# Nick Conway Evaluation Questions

The location and settings for our film was in Moat Wood, which is just on the outside of the town Housestead in Essex.
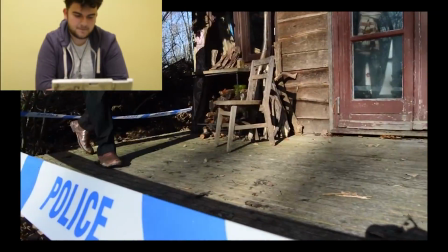0:11 The main feature location was in the cabin. This cabin was perfect for our film because it was located in the centre of the woods.
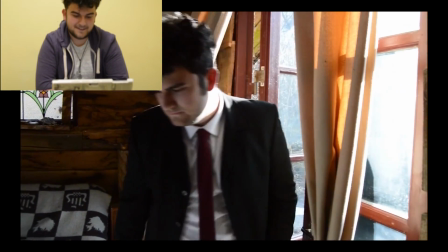0:17 This was great because it gave the impression that it was isolated and separated from the rest of the world.
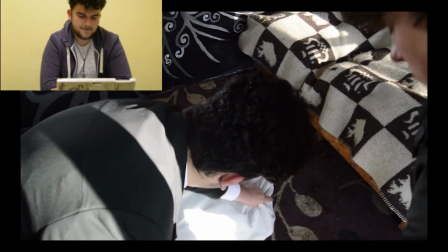0:22 This relates to many typical settings for the thriller films. For example, the settings of Woman in Black is set in an isolated manner,
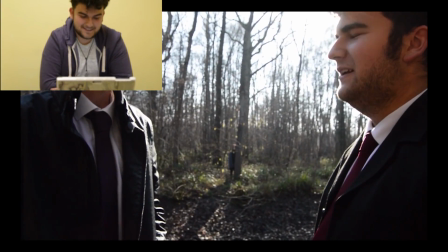0:29 which is separated from the rest of the world because it's located on a small island just off the coast. This makes the audience feel uneasy because they realise how far away the character is from any help.
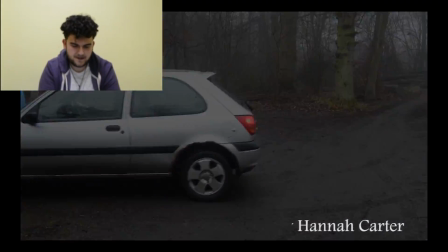0:40 The characters in our short film show many conventions to typical characters found in thriller films.
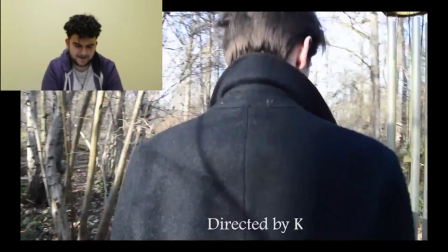0:45 All our characters were inspired by characters from the thriller film Woman in Black.
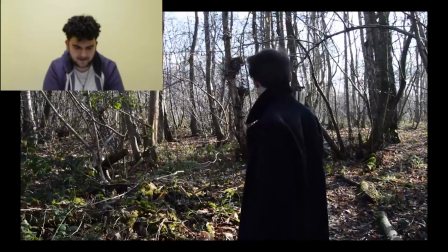0:49 For example, Peter Knight, who plays our protagonist in our film, is dressed in black colours.
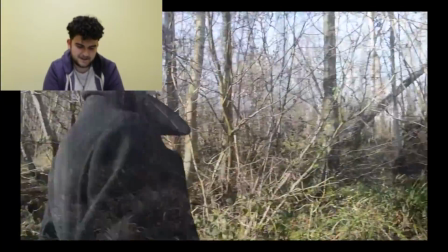0:55 His clothing style is old-fashioned, but has a professional look. Peter was aimed to have a similar
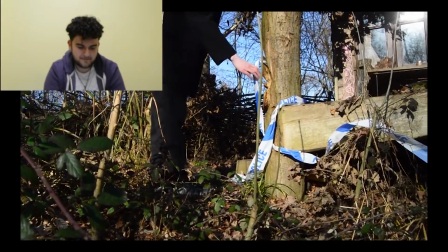1:02 clothing costume as Arthur Kitts in Woman in Black, played by Daniel Radcliffe, who is also the protagonist in the film.
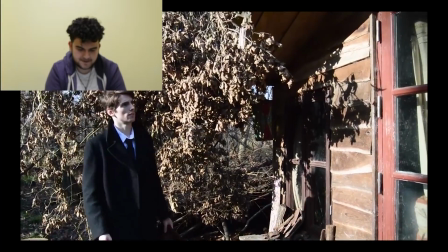1:09 However, Pete has a more modern look, mainly because the time period when Peter appears in our film is 2000,
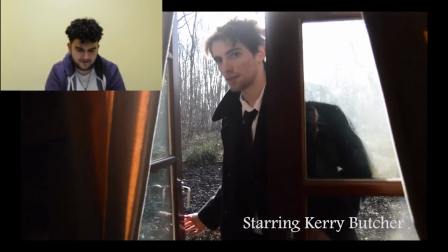1:15 whereas Woman in Black is set around the 1910s to the 1920s.
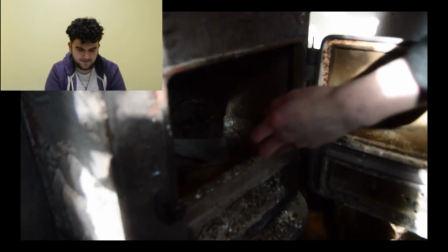1:19 Peter's role in our film is a journalist, who is shown as a professional job, which explains why his look is smart and presentable.
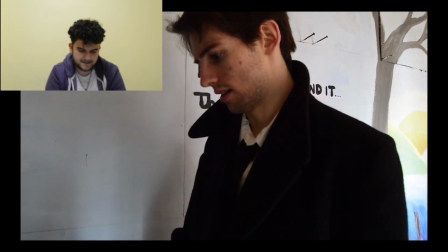1:28 Again, this relates to Arthur Kitts, as he also has a professional job.
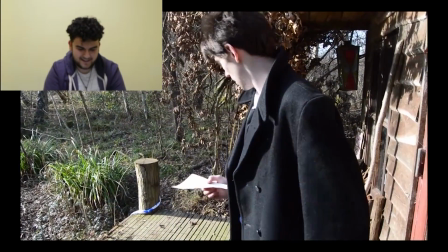1:33 Furthermore, Kerry Butcher, who plays as our antagonist in our film, is dressed fully in black colours.
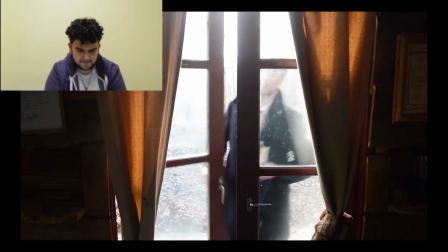1:39 Her clothing style is more vintage but withered. Kerry was aimed to look similar to the Woman in Black, played by Liz White, who is also the antagonist in the film.
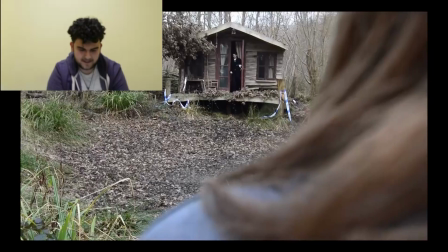1:48 However, Kerry has a more modern style again, because the time period of the film was set in the 2000s, whereas The Woman in Black was set in the 1910s to 1920s.
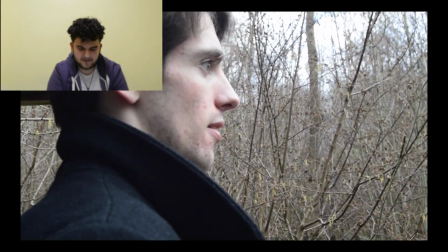1:56 We chose to dress Kerry all in black because the colour relates to the death and creepy decay colour,
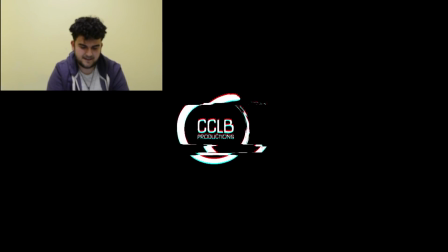2:03 which also shows the audience visually that she is a danger and a threat to the journalist. Our film represents a stereotypical male character. This is because our detectives fit in with the stereotypical male character who is brave and isn't afraid of danger.
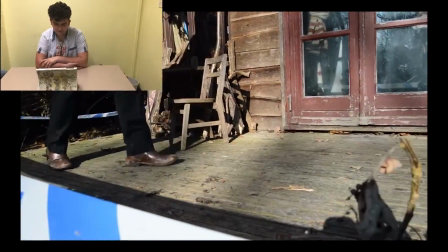2:20 For example, the detectives aren't afraid when they see a dead body of the female victim.
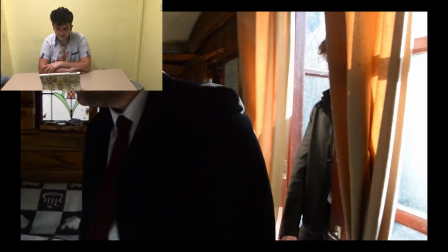2:25 You can tell they aren't affected by the body because there is no change in their body language or facial expressions.
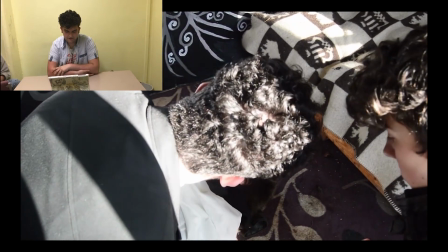2:31 Furthermore, the journalist is also a stereotypical male character. Again, this is because he is brave and isn't afraid to walk into danger.
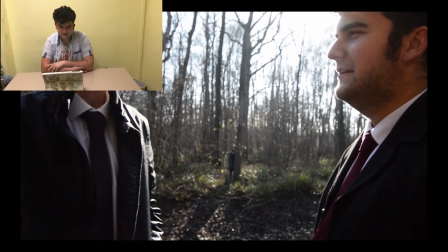2:38 For example, the journalist forces himself outside to face the antagonist. This shows he isn't afraid of the danger, which also shows that he fits in with the stereotypical male character.
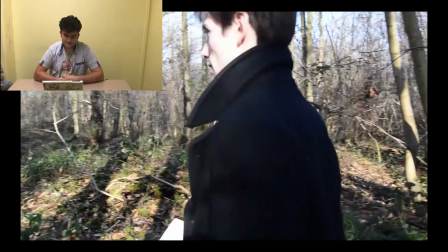2:48 Furthermore, females are also represented with their stereotypical characters. In our film, the murder victim at the start of the film is female.
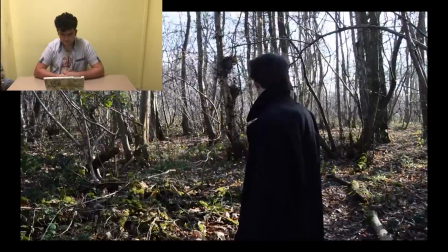2:56 This is because stereotypically, the female character is the victim or the first victim to be hurt or killed by the antagonist.
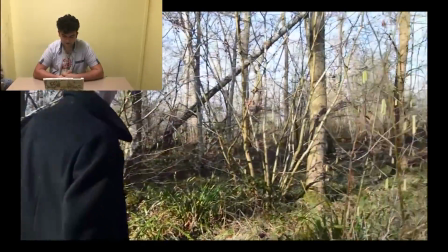3:03 For example, in The Woman in Black, at the start of the film, the 3 children who are shown being killed by her are all female characters.
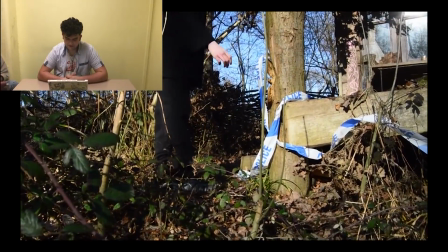3:10 Furthermore, in The Ring, at the start of the film, the 2 teenagers who are shown being killed by the antagonist are also.
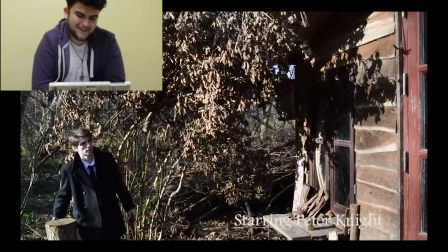3:20 We decided to distribute our short thriller film by uploading it to YouTube.
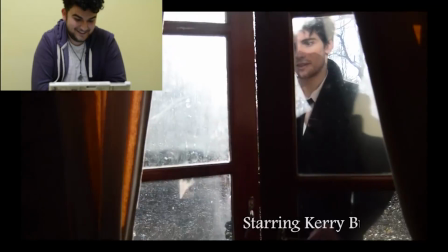3:25 The main reason for using this media institution was because it was free to upload and post onto our channel.
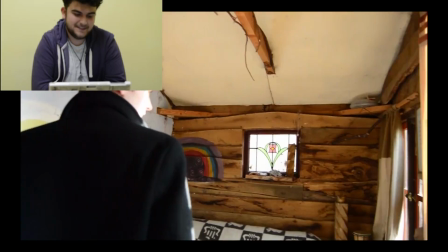3:32 Another advantage when using YouTube is because it's connected to social media, such as Facebook and Twitter.
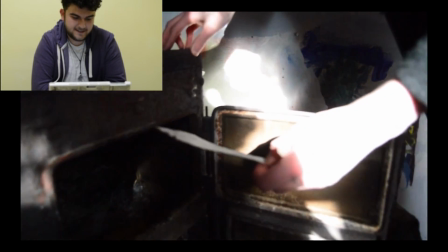3:37 This means it's extremely easy for it to be shared around social media,
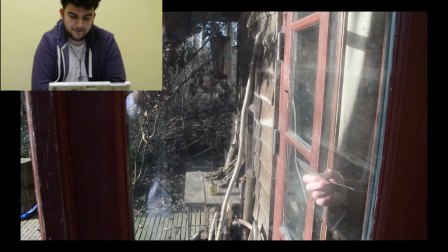3:41 which also will help it be viewed by a large audience from all around the world, which is another benefit for being on YouTube.
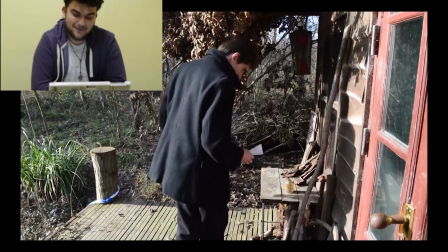3:49 Anyone can access it and view it from anywhere around the world. They just need an internet connection.
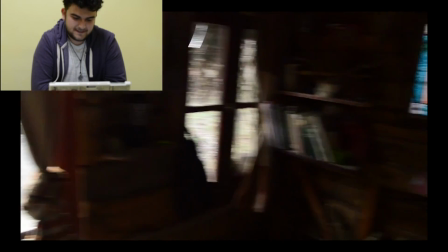3:54 On the other hand, a disadvantage of using YouTube is it's quite unlikely for it to be watched by a large audience.
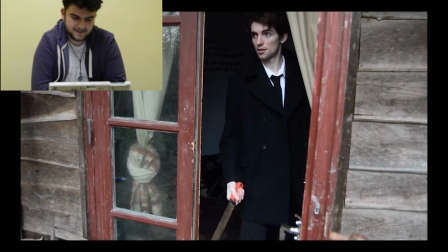4:02 This is because there are so many videos on YouTube, which makes it harder for the film to be noticed.